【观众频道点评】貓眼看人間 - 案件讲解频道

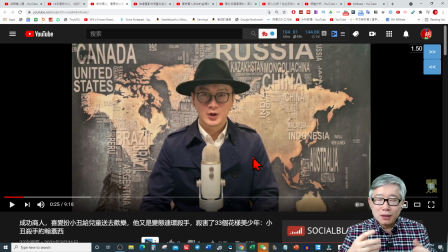(12:22)
没有肢体语言没有表情没有动作没有微表情眼睛也不眨然后眼睛盯着这个是我并不是讲不能用提词器用提词器有方法提词器里头你可以看到初用提词器很多人有问题的就是说他眼睛头不敢动
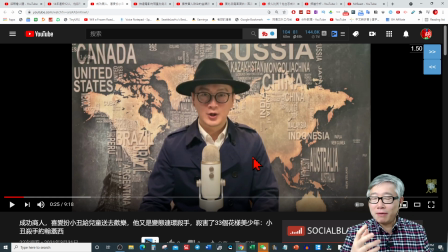(12:41)
眼睛在动是第一个做的不好的地方第二个眼睛不会正常的眨我们正常跟朋友说话的时候聊天的时候眼睛会眨因为这个眨眼睛表示某种思考表示某种停顿
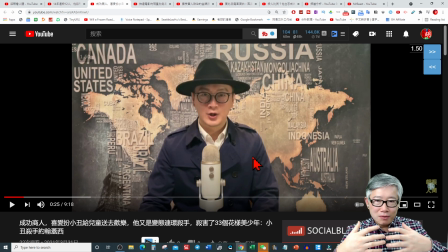(12:53)
表示某种说话的节奏的改变那么一度提词器的时候因为好多提词器的话它的速度不可控是个匀速的所以升盘弄错所以就导致像怒目金刚一样这样子生怕错过一个字变成了什么从一个故事的讲述者
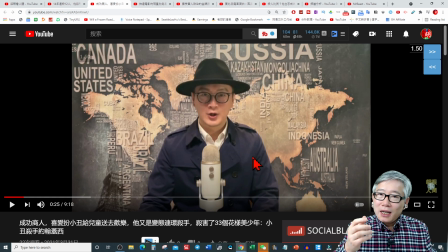(13:13)
变成了一个播报者从一个聊天这样一个轻松的节目变成一个法治节目就是像朝鲜电视主播一样这种感觉我讲的当然是夸张的但是你让别人一旦感到这个意思
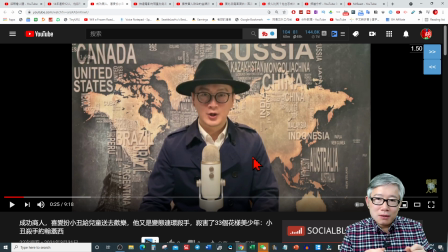(13:30)
就是说这就不好玩了这带有宣传带有在规定时间规定动作把这个故事讲完这种感觉而不是很轻松你看郭德纲说相声拿起来插插汗
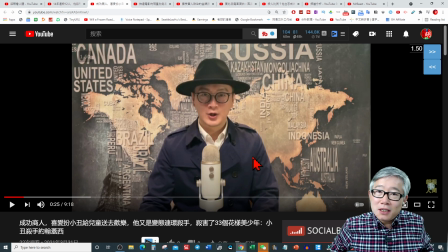(13:42)
放下没有关系这一点都不会影响这个故事的真实性或者是节奏所以要有动作要有小动作那么你是猫主人你是猫眼看世界就弄个猫叫大家求订阅
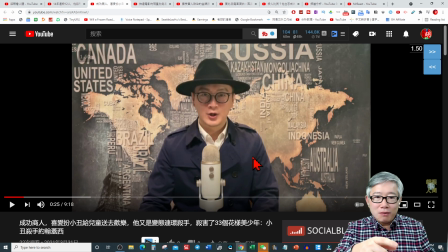(13:57)
对猫不尊重了对观众也不尊重了那有个方法你完全可以抱着猫讲猫左顾右盼在你这个桌面上不老实的话那就很好玩了大家就是不愿意盯着你眼睛看的人可以看那个猫
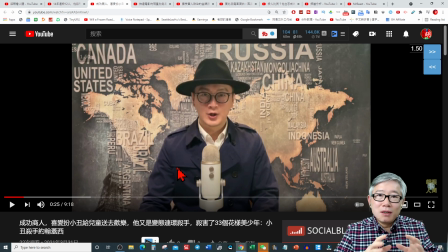(14:14)
所以这个猫在这样一个节目里头没有任何的这样一个扮相你只是利用了猫你现在这种做节目的方式我都不知道这个猫是不是你的猫对吧所以观众当他有这种想法的时候你的真实性立刻就降低很多你又在读题词
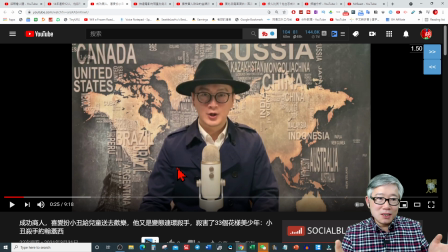(14:32)
你又在做这个又没看到你跟猫的关系然后你猫眼看世界所有这些东西都是一加一加加一加一加一最后就使得你这个不可信就是你讲的这个东西我不是那么感觉到就是你跟我是讲一个真实的故事
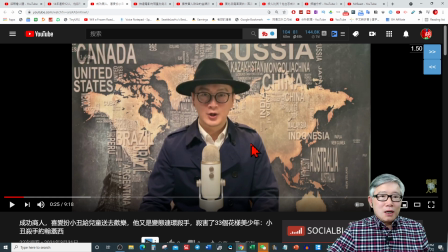(14:50)
这种感觉所以这是讲述方式上面的一个问题
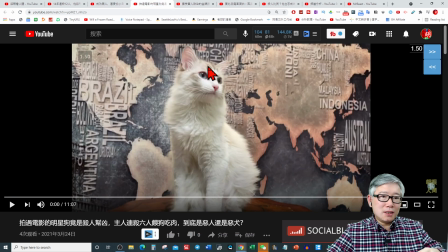(14:55)
好 我们再看下面
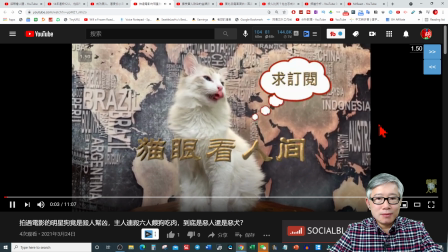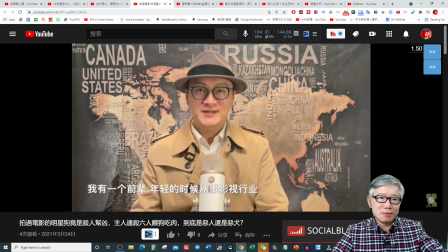(15:04) 大家好 欢迎收看猫眼看人间我是德副先生我有一个前辈年轻的时候从事影视行业做过剧舞 制片 副导演
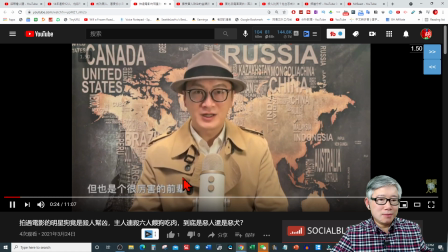(15:11) 也跟过不少有名的剧组虽然最后没有大黄大紫但也是个很厉害的前辈前两天 借着一次喝茶的机会
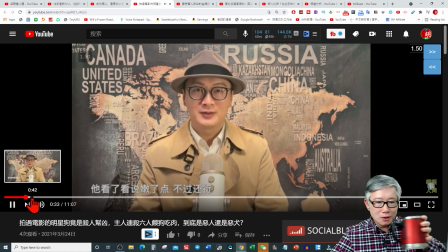(15:17) 我把前几期视频发给他求批评他看了看说嫩了点不过还行接着话风一转小子你知道吗我也是见过连环杀人犯的呀我当时就惊呆了之前一点都没听说过怎么我开始做罪案视频了身边认识的人到一个一个的出来说见过连环杀人犯上次是公伦伯这次会是谁呢老师您吹牛了吧
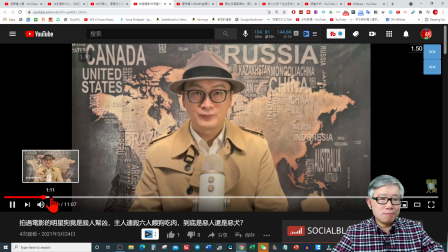(15:35) 连环杀人犯的多危险啊难不成您也私立逃生吗前面说你想哪儿去了连环杀人犯也不能
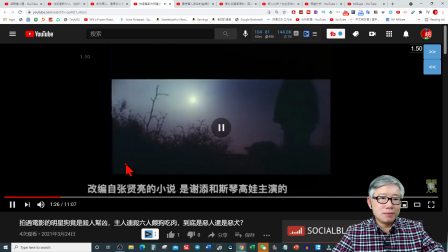(15:41) 我干的时候他们到宁夏拍电影那部电影的名字叫老人女狗
改编自张贤好一分半钟整个故事还没开始也许你认为讲这个故事开始我开始讲这个前因后果不是啊这一期节目大家要看的是你知道吗谢静拍了一个电影里头
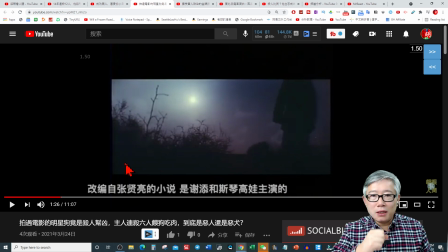(15:59)
一个演员狗居然是吃过人肉要从这样子讲有没有这些信息重要吗对你讲故事的人很重要
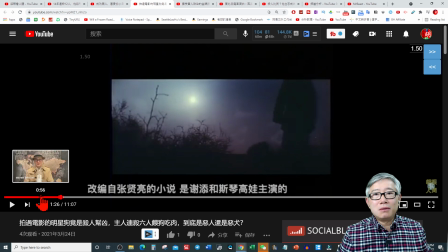(16:08)
对观众一点都不重要所以这个是做节目的很多人犯的一个问题就是说把自己说得很嗨的一些东西把它讲到里头要坚决大刀阔虎的把这些东西砍掉
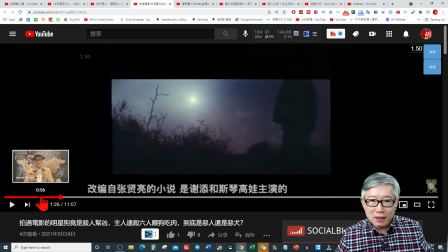(16:21)
并不是讲你一定不能讲你的朋友是这个剧组里头的人你完全可以但是没有必要做这种渲染讲得那么长
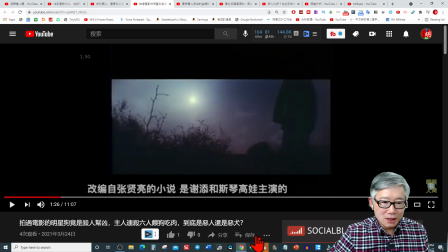(16:30)
因为观众是对这个东西不感兴趣的它会跑掉的好那么我讲这个东西不是瞎讲的我们来看一下
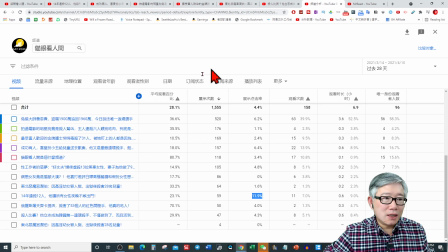(16:37)
拍过电影的明星狗你看拍过电影的明星狗这一期节目35%的这一期的封面是最差的一个只有1.6%的点击率为什么我们回头看
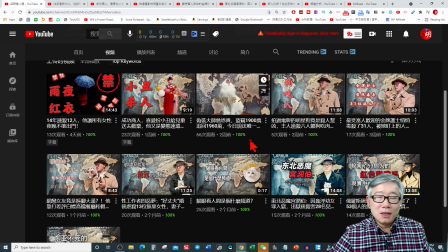(16:56)
这个节目里头根本连狗都没有这个封面你要讲狗吃人就找一个很凶的这个大狼狗的这样那个封面这个屠宰的地方或者是去电影里头真实的那个拍电影的那条狗剧照里头那种一个在这上面也会更好所以这个封面
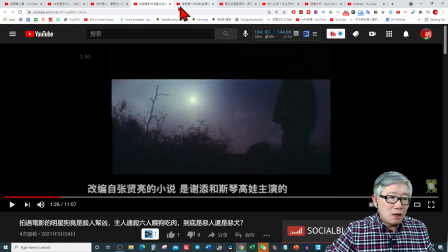(17:15)
是一个失败的封面好这个是一个真实性就是说这个狗就是说我不仅对这个电影有印象而且里头谁谁谁是我的一个朋友然后你在后面讲故事的时候
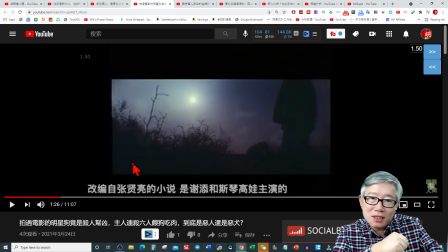(17:30)
可以把这些讲你为什么会知道这些细节据我朋友讲什么什么那可以你不能一开始去这样讲这样子讲把人全讲跑了观众进来看的不是讲你你认识一个朋友是电影剧组的观众在意的是怎么回事
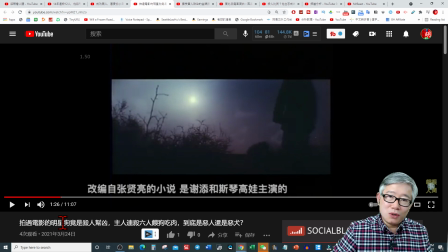(17:48)
这些一个吃人的狗居然怎么能被谢建用到电影里头去了你全面要把这个悬念建立起来然后才抽丝剥剪你一上来娓娓道来没用观众跑了好我们就看
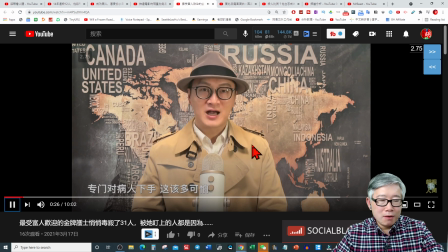(18:06)
好这个地方
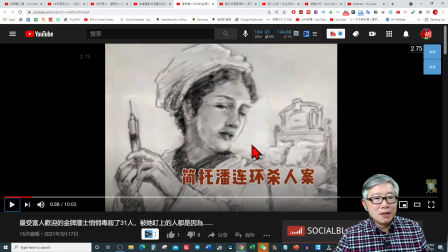(18:18)
大家可以看到也是这个问题你就看这个最受妇人欢迎的这个金牌护士悄悄杀了多少然后他居然还是什么没有上来就要这样的讲不是讲护士在大家想象的东西
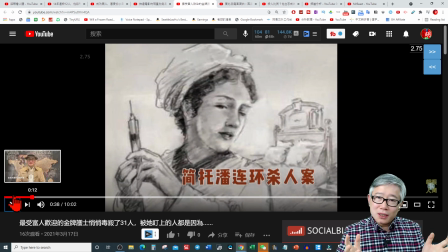(18:32)
因为你讲这个东西没有用是什么因为所有的人都知道叫白衣天使不是吗所以你没有必要去你一上来就要跟大家的常识不一样这样才能吸引观众所以你没有必要做那种铺垫直接上来就是讲
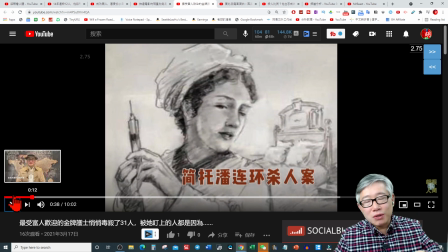(18:51)
在美国或者我不知道在哪哪里有一个护士他这个故事居然
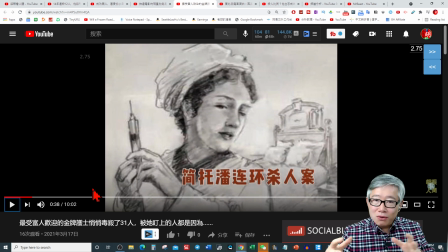(18:56)
他什么什么东西的然后再来讲所以这个一定要简洁我居然就是我现在这次点评你看我抓住这个开头来讲其实其他的中段里头故事的讲的起层转合全都应该按这种套路来做才对好我们再看下面这一期
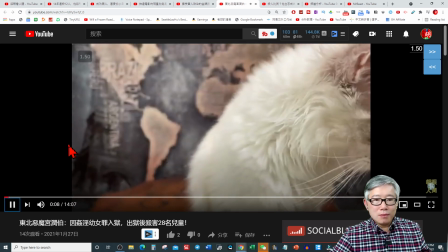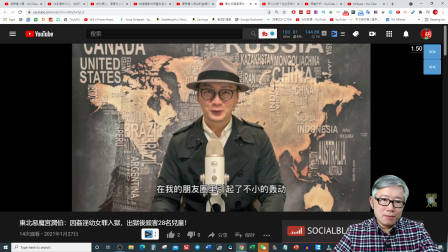(19:24) 还请多多支持我的第一期视频发布之后在我的朋友圈里引起了不小的轰动好友列表里有个不常联系的东北朋友突然给我发消息
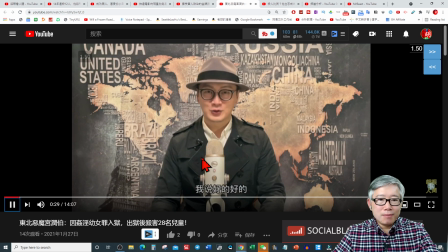(19:30) 有共说说加姆斯·龚润伯的案子吧我说好的好的一边迅速去搜索这个名字一边问他为什么对这个案子感兴趣他说这是我的童年阴影我到现在听见这个名字很害怕
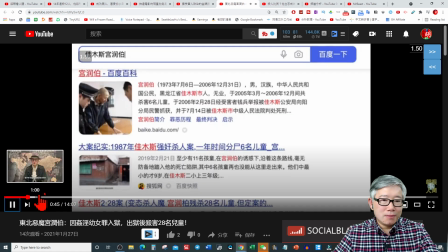(19:41) 这时候我打开的网页显示出来搜索结果加姆斯228案变态杀人魔龚润伯
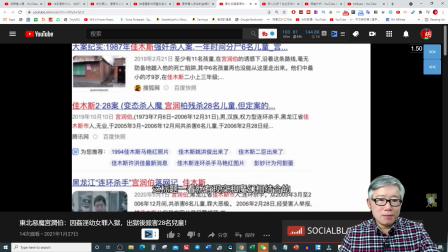(19:46) 残杀28名儿童定案只有6名这标题一看就有现实和魔幻相结合的浓浓的都市传说的味
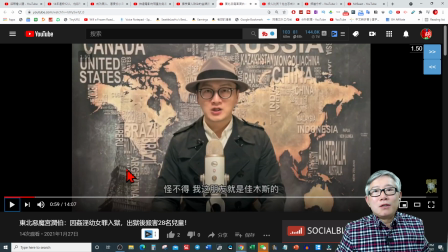(19:52)
怪不得好那么这个故事其实跟前面的问题是一样的就是前面这个铺垫不够惊悚不够快节奏没有能够抓住别人就像拍一个恐怖片一样你一上来就是在海滩边上又晒太阳
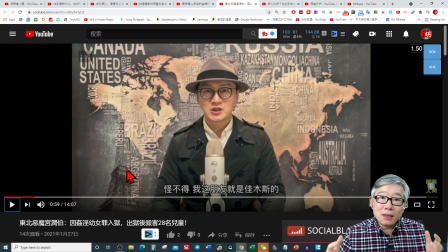(20:10)
又漫步又是你情我浓的这个节奏很慢跟这个调性就不对所以这个东西也是这个样子就是像这是几十年前的一个案子就影响比如影响东北或者什么样子你知道吗我居然有个朋友割去多少年了以后还陷在他童年的阴影当中或者是这样他就是当时一个